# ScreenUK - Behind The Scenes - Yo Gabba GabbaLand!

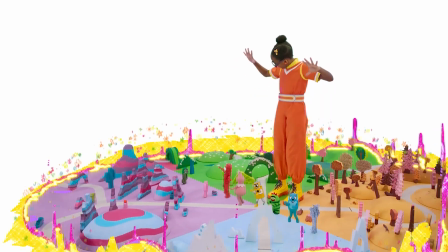0:00 It was fun to be able to support something like that and bring that world to life.
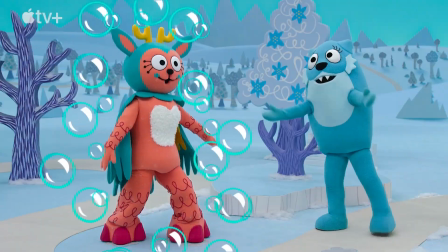0:04 Yo, Gabba GabbaLand!
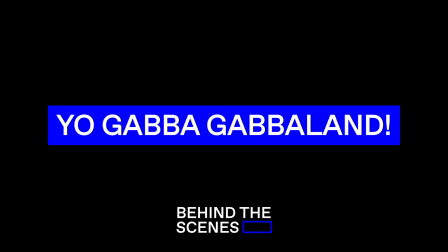Yo Gabba GabbaLand is a revival of Yo Gabba Gabba and brings it into like a 3D space.
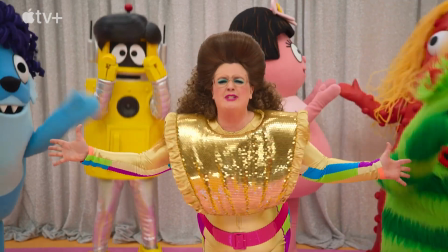0:19 When Apple bought the show, they wanted to make that into a bigger world, something you could really go and explore.
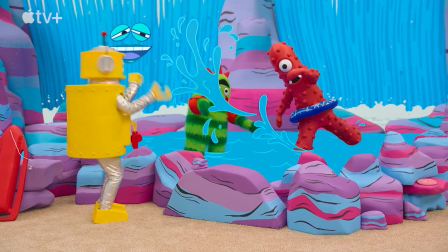0:25 They turned to virtual production, and that let them do a full 3D environment where the land carries on.
Yo, Gabba GabbaLand, yeah!
We worked directly with art department, better to make some things possible that wasn't otherwise possible. Super tight collaboration. They have a very 2D art style, a very handcrafted look to the show.
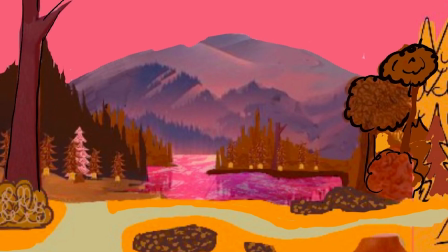0:43 Generally how we would start an environment, they would do like a panoramic or 360 view of what we see, and then we would sort of interpret that into a 3D environment.
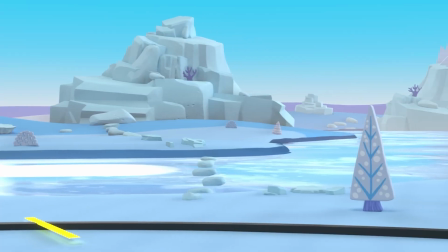0:51 Starting with the building the assets, so modeling, and we would then start doing a layout, sculpting the landscape.
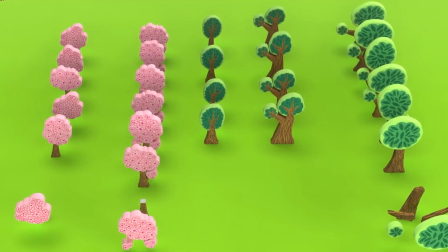0:58 All of these things are happening in the real life models, by the virtual models as well, and then we'd get into the set dressing, starting to add like little details like little flowers sticking up. Once lighting is at a good stage, then we'd go in and do look depth, which is sort of making sure that materials balance out,
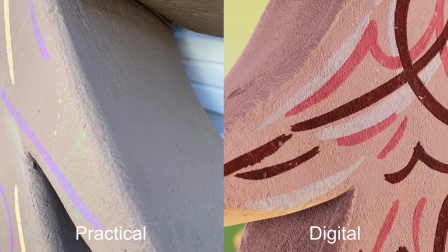1:12 and then we'd turn it over to the stage to also start blending the virtual world to the practical one,
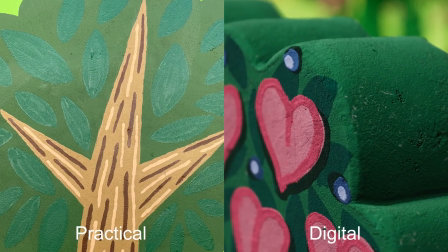1:17 basically going and add a bit of color here and there to just make that transition as seamless as possible.
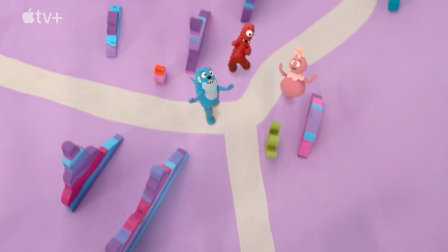1:22 So no matter where the camera moves, you don't see the transition between the two worlds. The camera work also evolved a fair bit, so they can do much more sweeping cameras because they're not so locked off.
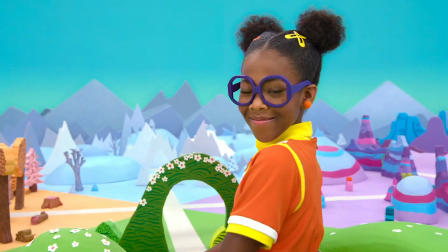1:32 The space is a lot bigger. And then once that's done, then it's pretty much ready to shoot. When we started showing them sort of the final pieces, they couldn't quite tell what was real and what wasn't.
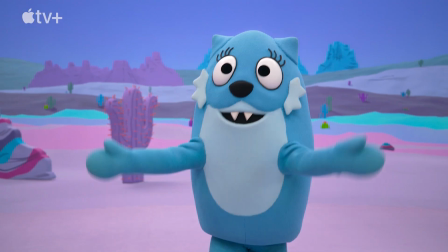1:40 That's always a testament to things looking believable.
We just have to use our imagination!
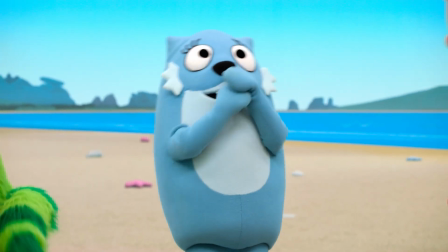1:46 So a lot of the characters' colors are the colors of the environment, matching the personalities of the characters as well.
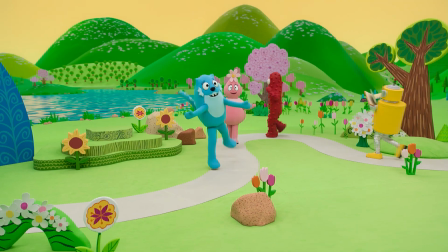1:53 I think Land was a lot of fun. That's the sort of the green, big rolling hills, really a place you just want to be in.
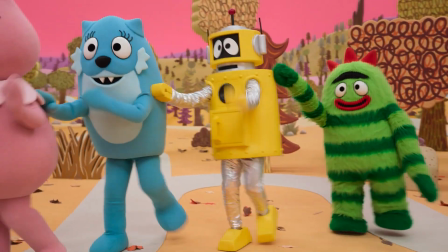1:59 Land was also a lot of fun. So that's like autumn forest. They had some lovely lakes, and it also felt a bit more atmospheric, that one.
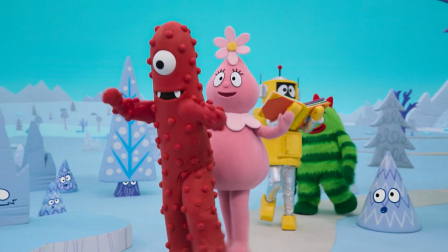2:06 2D Land was great, so that's like an ice world, really cool, because that was something we hadn't really done until then. It feels very handcrafted, and that was part of the challenge, was how do we make the assets look that way,
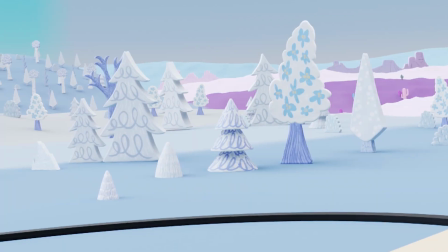2:17 and then also like the environment, how do we extend that into the distance while it still feels cohesive. The more that view distance starts pulling away from the camera, there's a higher chance of it becoming noisy.
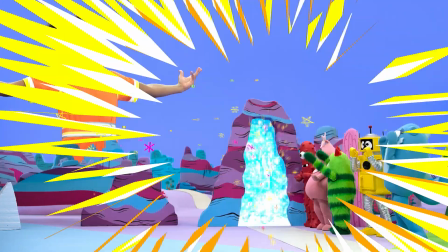2:29 The more careful we had to be to make sure everything had a lot of clarity to it. It was definitely sort of looking it over and over again and making sure that every single view worked. Everything still felt like true to that world. It was nice working on something that's so different from what we usually do.
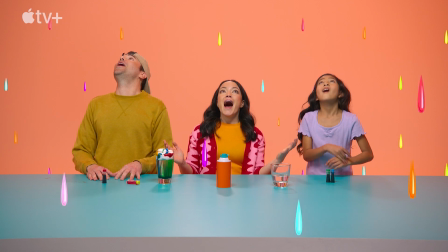2:43 This was a different type of realism. It should feel realistic. I imagine it would also been for the first time a lot of these actors and musicians would step into a virtual environment.
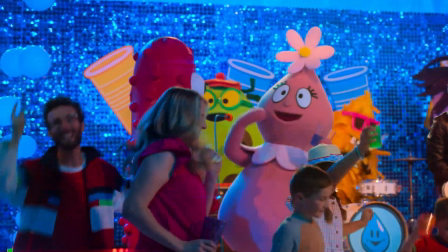2:52 So I think that was a lot of fun as well for the people on set. It might be one of my favorite projects just because it was so lighthearted.
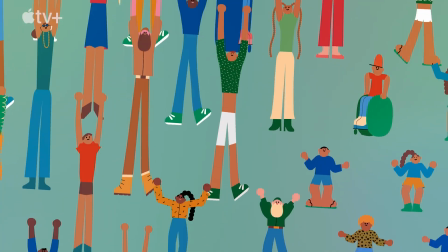2:58 It was challenging in a completely different way, opening up possibilities of like new land, time, hopefully learn a couple of things along the way. This world becoming more and more explored, and to be able to have worked on something that, yeah, I can watch with my kid one day. Yeah! Thanks for playing with us. That's the #1 goal.